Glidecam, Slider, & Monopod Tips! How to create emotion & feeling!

Hey what's up guys today we're gonna be talking about stabilization. Next to the lens choice and the camera choice the stabilization that creates the motion of your video is extremely important. Whether you're using a glide cam, a slider, a monopod or any other type of gear, the feeling that that creates and the way that it moves the camera is going to create a certain emotion in the viewer.
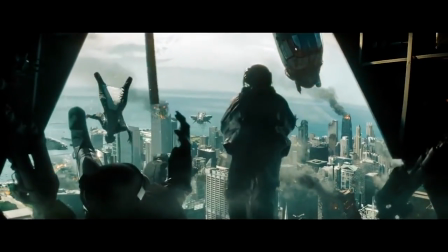(0:21)
In a Transformers movie by Michael Bay when they've got the camera sweeping through
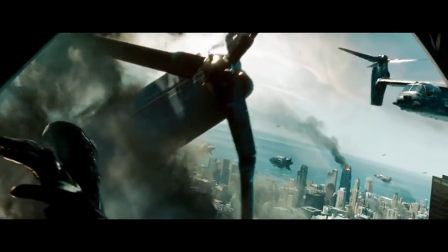(0:25)
in a helicopter shot and zooming in on the person as the car is exploding.
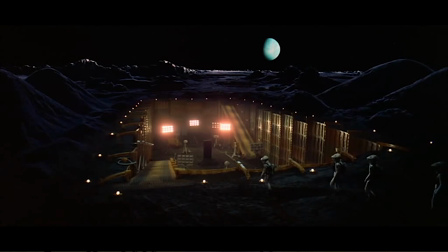(0:30)
You know it creates a certain feeling versus 2001 A Space Odyssey when it's just that shot of the column.
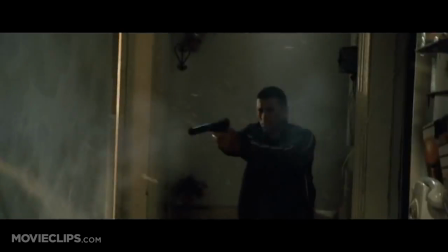(0:36)
Or in a Born Identity movie where the camera is really shaky and it feels like you're in the action versus something like Lord of the Rings where you're like gliding over the hills of Middle-earth.
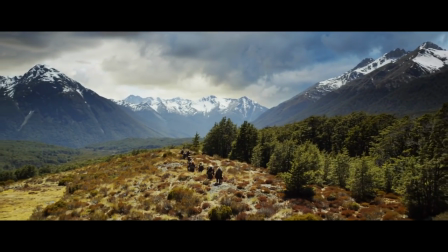(0:47)
The motion of the camera really creates a strong feeling and emotion in the viewer as as well as progress the story line forward. So today we're gonna be talking about three awesome pieces of stabilization that anyone out there can afford, and three that we love to use on our shoots. So that's gonna be the Glidecam, the Slider, and the Monopod. So let's jump right into the Slider and show you guys how you can use that one. Sliders are a really great way to add a lot of cinematic production value to whatever you're shooting. They're really great for real estate, for wedding videos,
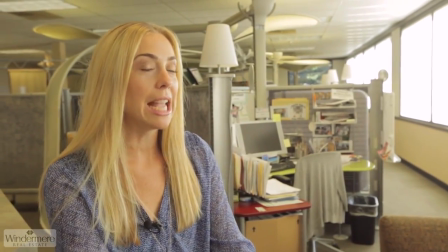(1:17)
short films, interviews they're really great for, for adding a nice subtle movement to it and interest but you know really there's a lot of different ways that you can use sliders so I want to give you guys our favorite little tips and tricks right now.
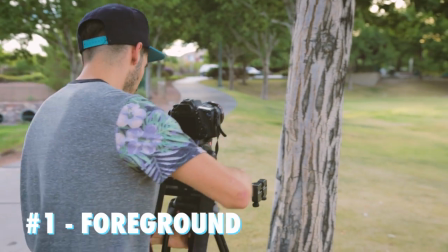(1:29)
The first thing you want to learn about when working with sliders is definitely foreground aka putting something out of focus up front.
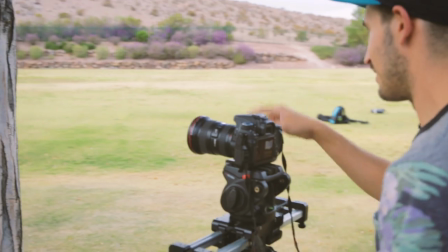(1:35)
So I'm going to use this handy dandy tree right here to get a shot of these nice people in the park and then I'm going to use you can
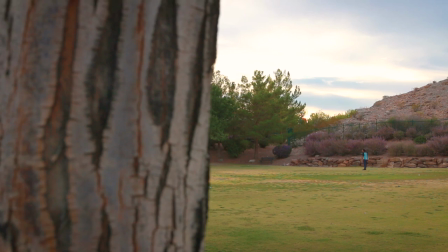(1:42)
see how I've got the tree kind of in the foreground right now right there as I reveal the people it's like setting up a
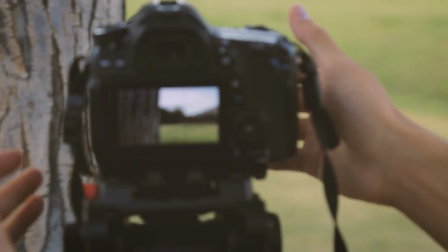(1:48)
scene. Okay, another good trick to use is racking the focus.
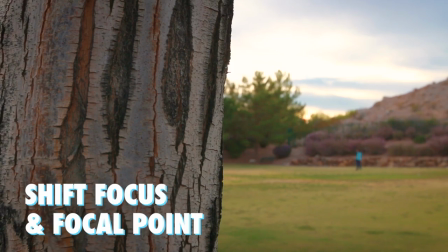(1:52)
And so you can put the viewer's focus from the tree first, then over to the people playing football.
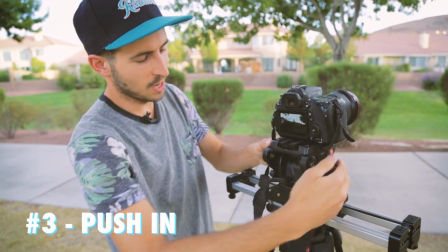(1:59)
So before I was revealing them, how about a nice push-in shot? A push-in is a great way to like intro a character or a scene.
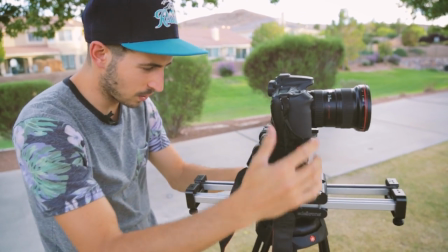(2:08)
And again, using the foreground is a great way to add a lot of depth and dimension to your shots.
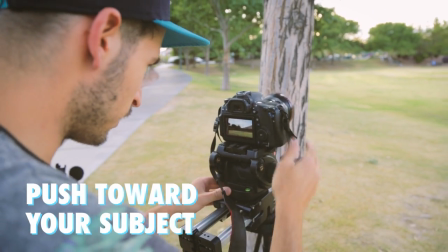(2:14)
So now I have it pushing forward towards them with the tree out of focus.
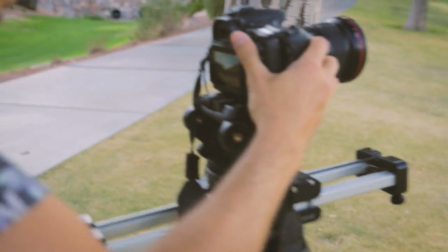(2:24)
Now you can see if I was actually, in contrast, if I was just right here and I had no tree in the foreground, it looks a lot like this. Whether you're sliding forwards to push in on a subject, pulling backwards to leave them feeling alone or creating a finality to a scene, you know having that foreground is really important. The next thing I want to talk about is something we like to call the parallax effect.
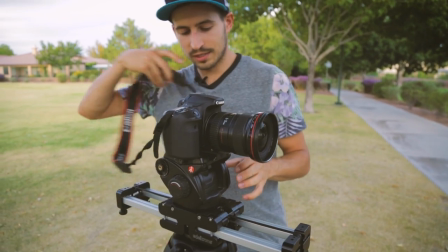(2:44)
So with this tree again as a subject, what I'm going to do is I'm going to slide it as well as turn the camera.
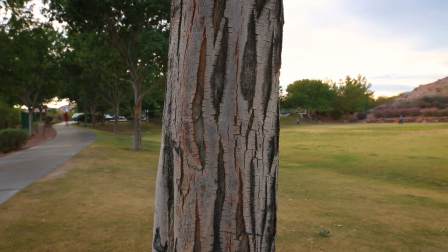(2:53)
This is really great for wedding videos if you're showing the wedding ring or interviews if you want to keep the focus on the person.
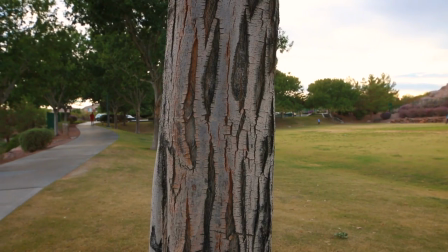(3:01)
You can see how much more depth there is. The tree just becomes totally separated from the background.
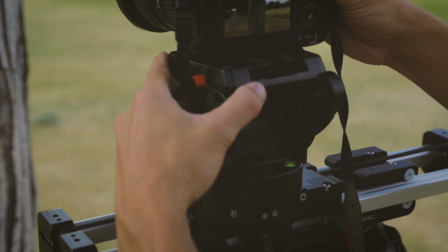(3:06)
They become the only point of focus in the entire thing.
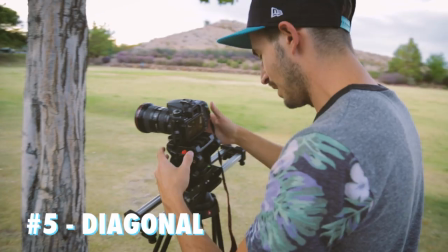(3:09)
All right, and our final tip for awesome slider moves, it's a great way to create an interesting up and down slide. So you can see right here that I'm going to take this, take it off, and then I'm going to rotate this 90 degrees, the plate 90 degrees, and then put it back on. And with the plate rotated 90 degrees, the slider at an angle, it creates a nice up and down shot.
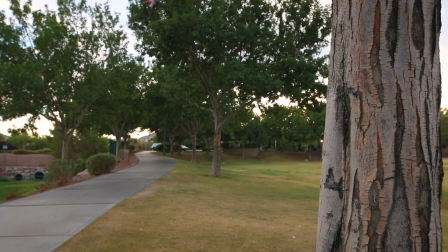(3:35)
Imagine a family walking by right here, introing them. Nice walk through the park. All right, sliders, a great way to add a lot of production value. There's a lot of different sliders out there on the market.
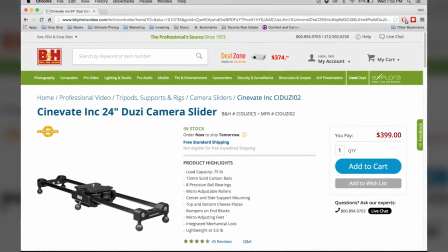(3:46)
Our friend Tim was just looking at one called the Doozy. We love our Edelchrome. We think it's a great piece of gear.
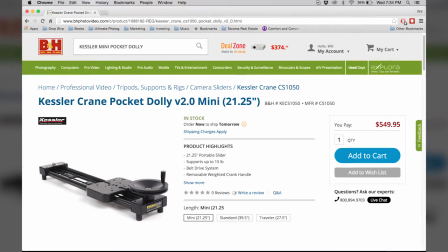(3:51)
We love the engineering of it. Kessler also has a lot of them. There's the pocket dolly, the Cine slider, the second shooter. You can also get gears for gears and motors for your slider to create sliding time lapses.
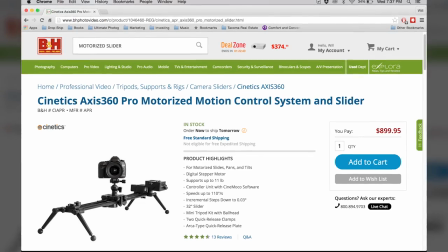(4:03)
You can do some motion control.